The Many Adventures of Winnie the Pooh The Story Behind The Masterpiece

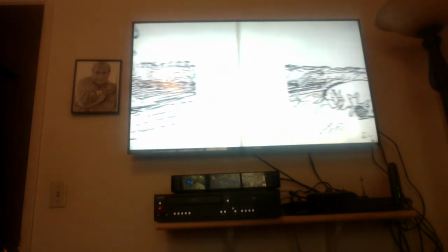(5:02)
Walt acquired the rights to the Winnie the Pooh books in 1961 and started plans for a
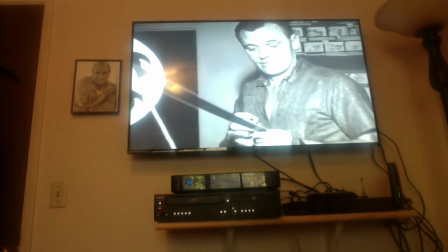(5:08)
musical animated feature-length film to be produced and directed by Disney veteran Wolfgang Reitherman. Wooly Reitherman was really the key factor behind these pictures.
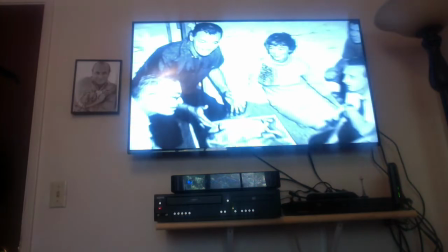(5:21)
He, in a large way, was responsible for the art direction on them too, starting with the book stuff,
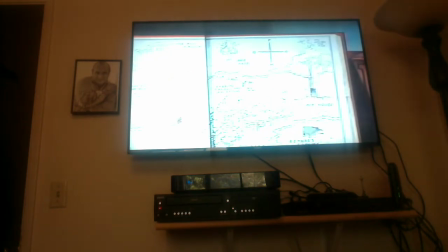(5:29)
having Christopher Robin swinging on the page with all the printing.
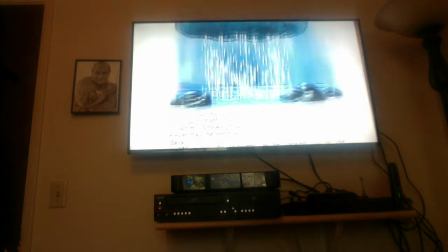(5:33)
So always aware that this is a book that the kids can read and something that they can get involved in.
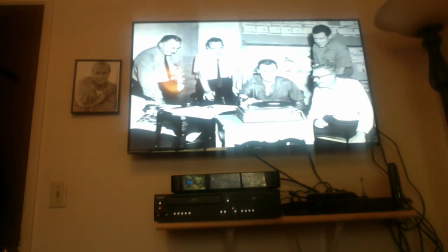(5:41)
He had Walt's spirit in him, and Wooly never gave up trying to make things better.
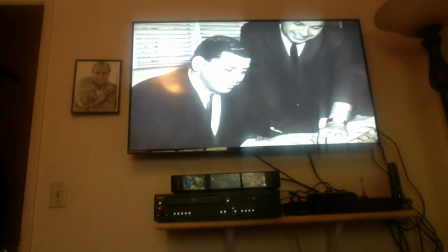(5:47)
The talented songwriting team of Richard M. and Robert B. Sherman are renowned
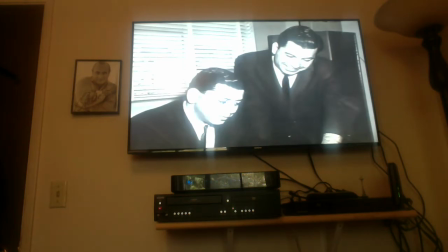(5:52)
for their songs for Mary Poppins in 1964 and The Jungle Book in 1967.
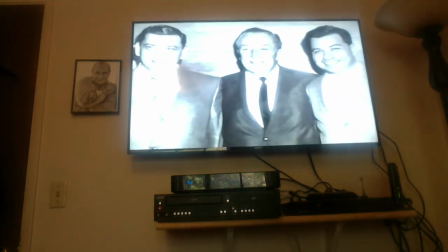(5:57)
Walt personally enlisted them to work their magic for Winnie the Pooh. Dick and Bob were like a song and dance team.
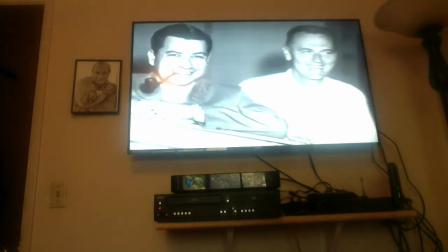(6:05)
Dick would get on the piano and play the little melody, and Bob would come up with a lyric to it. Dick was a real showman, and I think Walt really loved it. He never ever wanted us to, in any of his projects, just write a song to be sung.
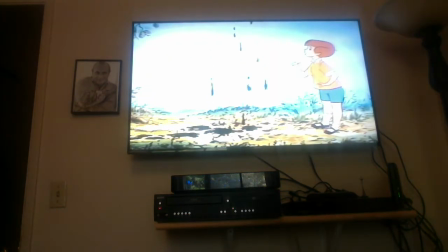(6:21)
He wanted a song to move the story forward.
I'm just a little black rain cloud.
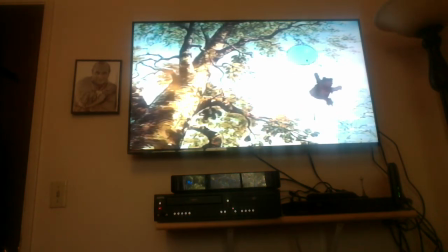(6:29)
Walt wanted the songs for Winnie the Pooh to be eminently singable and very simple, and yet try to be original and whimsical. The breakthrough came on our very first song. We knew we were going to write a title song. And so we decided to set the scene and make it very gentle and sweet. And it was kind of like a love song to this whole idea of being young and believing in little teddy bears and little piglets. And it went something like this.
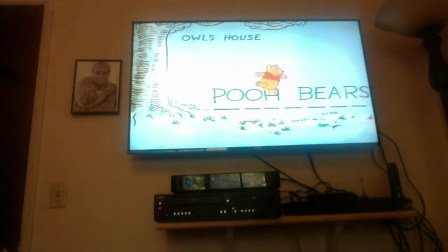(6:54) Winnie the Pooh, Winnie the Pooh, chubby little cubby all stuffed with fluff.
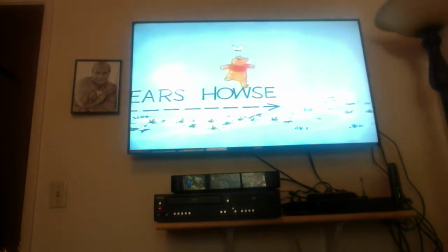(7:01) He's Winnie the Pooh, Winnie the Pooh, Willy nilly silly old bear.
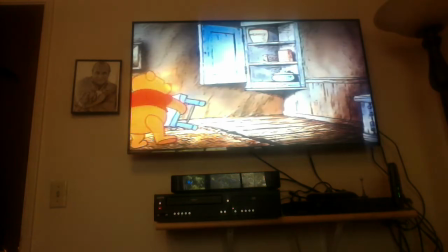(7:08)
Pooh, of course, was basically a honey lover. He loved to eat honey and guzzle lots and lots of good sweet things. And so he would exercise for different reasons. Try to build up his appetite. Yeah, he did it just for the opposite reason than we would do it. He wanted to put on weight, not lose weight.
Thusly, up, down, up, down, up, down, up. When I up, down and touch the ground, it puts me in the mood. Up, down and touch the ground, in the mood for food.
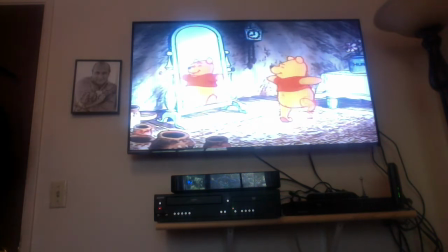(7:49) I am stout and round, and I have found, speaking poundage wise, I improve my appetite when I exercise.
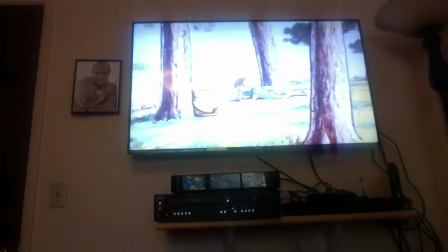(8:00)
For many thousands of people, the characters from the Winnie the Pooh stories were defined by Ernest Shepard's charming book illustrations.
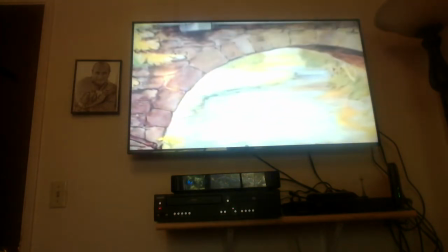(8:08)
Walt realized the value of staying consistent with his audience's childhood memories of these tales,
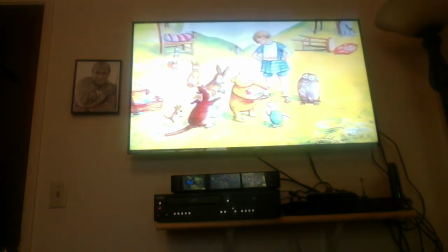(8:14)
and insisted that his artists adhere as much as possible to the original designs of the characters. Actually, there was a little bit of a conflict of whether we should use Shepard's illustrations or come up with our own.
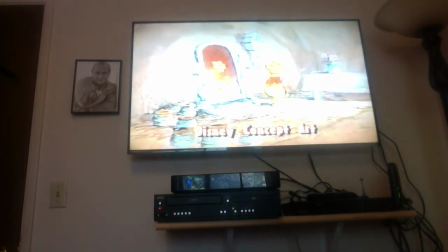(8:29)
Walt decided, no, we'd come up with our own design of Winnie the Pooh, not getting away completely from Shepard's illustrations, which are beautiful things, but we had to make it Disney. Well, we all loved the Shepherd drawings when we started the picture, and still do. But you can't take something like that is drawn only in certain views. We have to be able to draw the character in every position, every view. So we had to design our own characters.